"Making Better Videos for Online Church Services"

Say what you have to say, sing your song, be wonderful on camera, and then stop and pause and smile, and then reach out and turn off the recording. One of the other things to consider when you're making a video is where do you want to stage it? What is the backdrop that you want to provide for the congregation? You may want to choose somewhere inside your home, somewhere that gives a sense of you and your family and your personality.
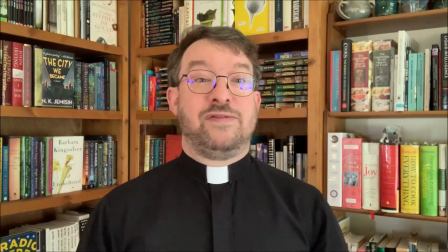(4:58)
That's generally best. Here I am in my living room, and I've got some of these bookcases behind me. Being a book person, that makes a lot of sense. It gives you a sense of who I am.
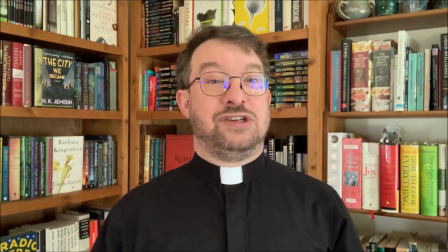(5:09)
But it's not so distracting that it draws you into trying to read the title on every spine.
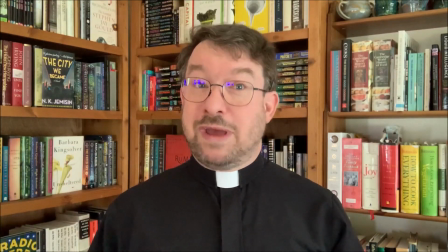(5:16)
At least I hope not. There may be some better places I could shoot this video.
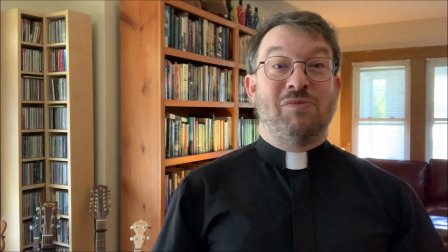(5:22)
When I turn the camera around, you get a somewhat different perspective. You still get bookcases.
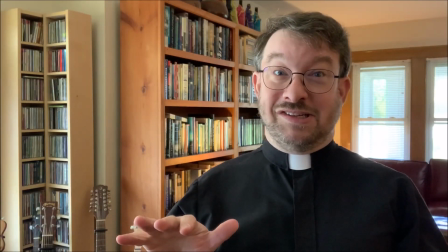(5:28)
In my house, there's no getting away from bookcases. But you also get some of the music.
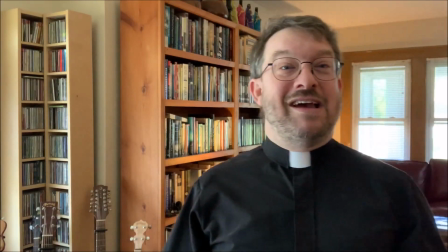(5:33)
You see some of the instruments that I play. Again, it draws you into the space.
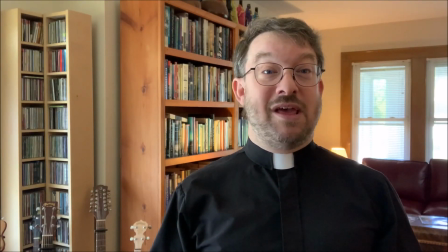(5:38)
It helps you have a sense of who I am and a sense of where I am. It welcomes you into my home. It's good to have you here. Another thing to consider when you're making your video is lighting.
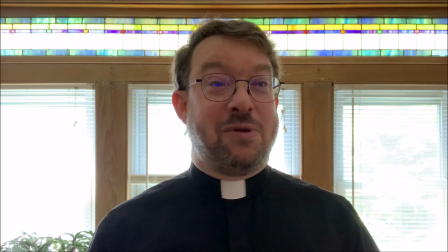(5:53)
I've turned the camera just a little bit. I'm still in my living room. But right now I've got this lovely stained glass behind me, but there's a problem.
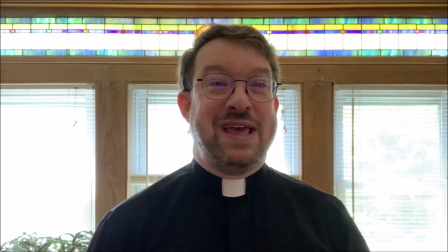(6:01)
The sun is coming right in behind me. And so you can't really see the windows.
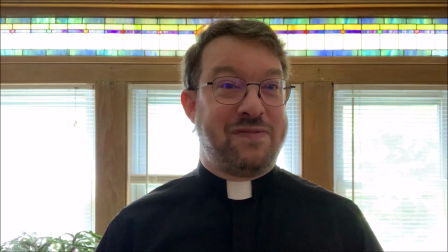(6:06)
You can't see the stained glass. In fact, I'm cast into shadow by being backlit.
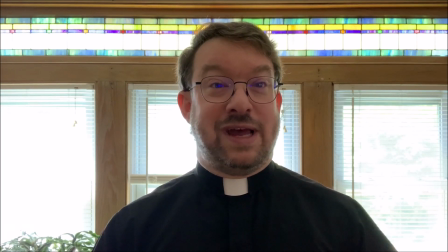(6:12)
So you want to make sure that when you're shooting, the light is coming from the front or from the sides, not from behind.
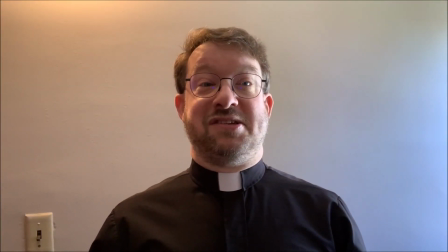(6:20)
Of course not every space is a good backdrop. Here I am in front of a blank wall in my house and while you might think it'll be good it's really not for a couple reasons.
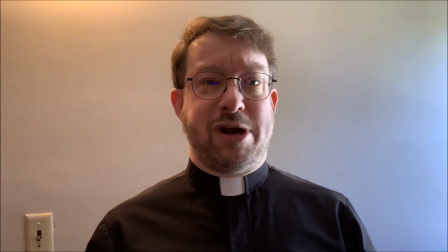(6:32)
First off the space itself is pretty boring. It's not inviting.
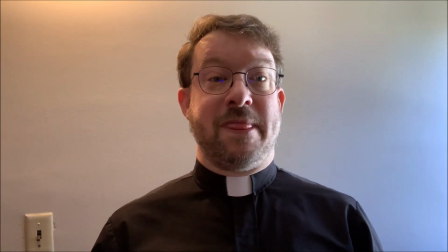(6:37)
It doesn't draw you into the scene. But it has a second problem.
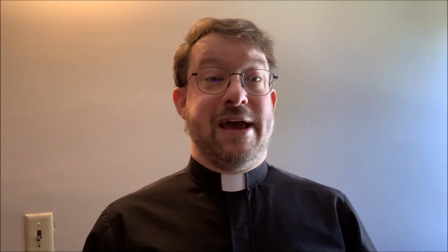(6:41)
Here I am in front of a white wall and while I'm wearing a black shirt and it gives good contrast,
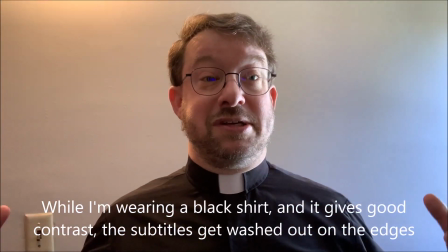(6:47)
the subtitles get washed out on the edges.
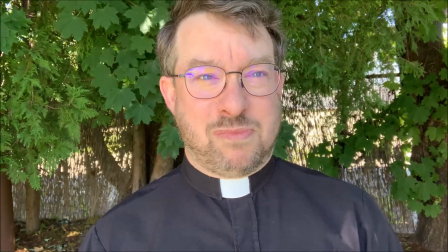(6:52)
If you shoot your video outdoors, you may have some problems with lighting first.
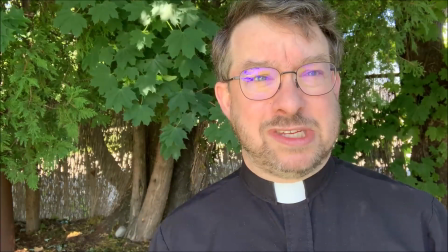(6:57)
You may have the sun glaring down on your face, but you may have another problem like I do.
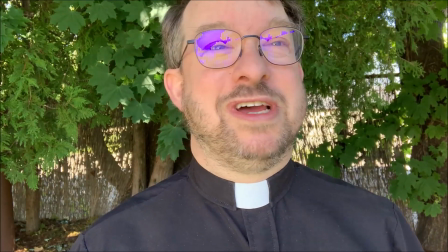(7:02)
My problem is this purple reflection that you get in my glasses because they have a blue blocker coating on them.
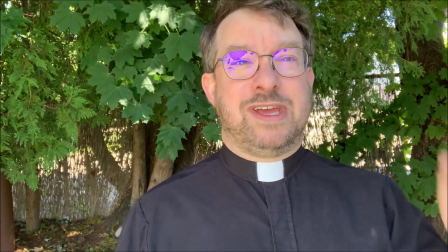(7:09)
And that's why when I'm shooting videos, I try and pay attention to the lighting.
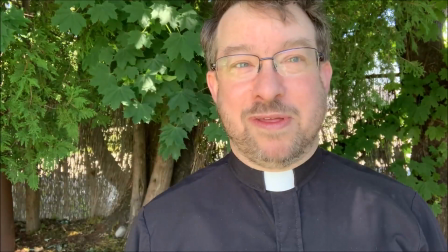(7:13)
And if it's a problem, I have an old pair that I put on that don't have that technology.
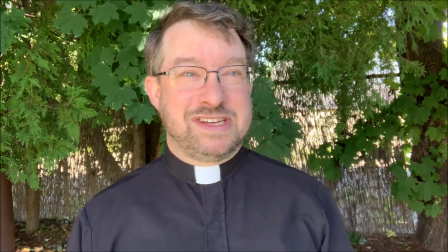(7:18)
It cleans things up a bit. You may find that sound is also a problem and if so you might want to use a microphone and you don't have to have a fancy microphone.
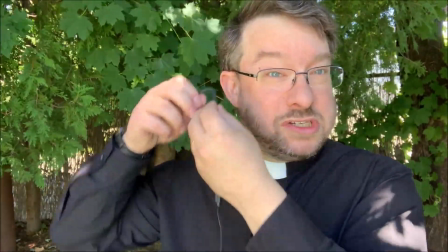(7:28)
You could use a pair of earbuds something like these that you just plug into one ear and let the built-in microphone do its job. It clears up the sound a bit. In addition to thinking about your setting, you should think about your wardrobe too.
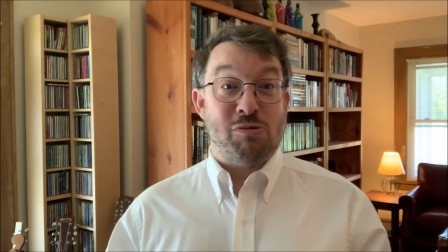(7:45)
I have an advantage in that usually I'm wearing a black shirt,
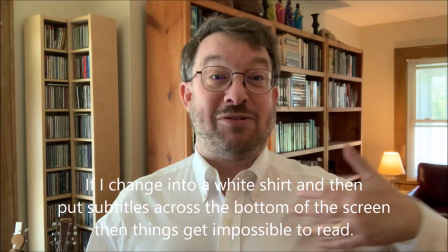(7:49)
but if I change into a white shirt and then put subtitles across the bottom of the screen, things get impossible to read.
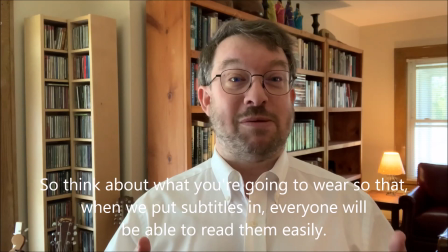(7:57)
So think about what you're going to wear so that when we put subtitles in, everyone will be able to read them easily. So those are 10 things that you need to remember. First off, to keep the camera on its side so that you're shooting in landscape and not portrait. Secondly, making sure that the height is correct. Third, that the angle is good. Fourth, that the distance is right. And fifth, keeping everything rock solid.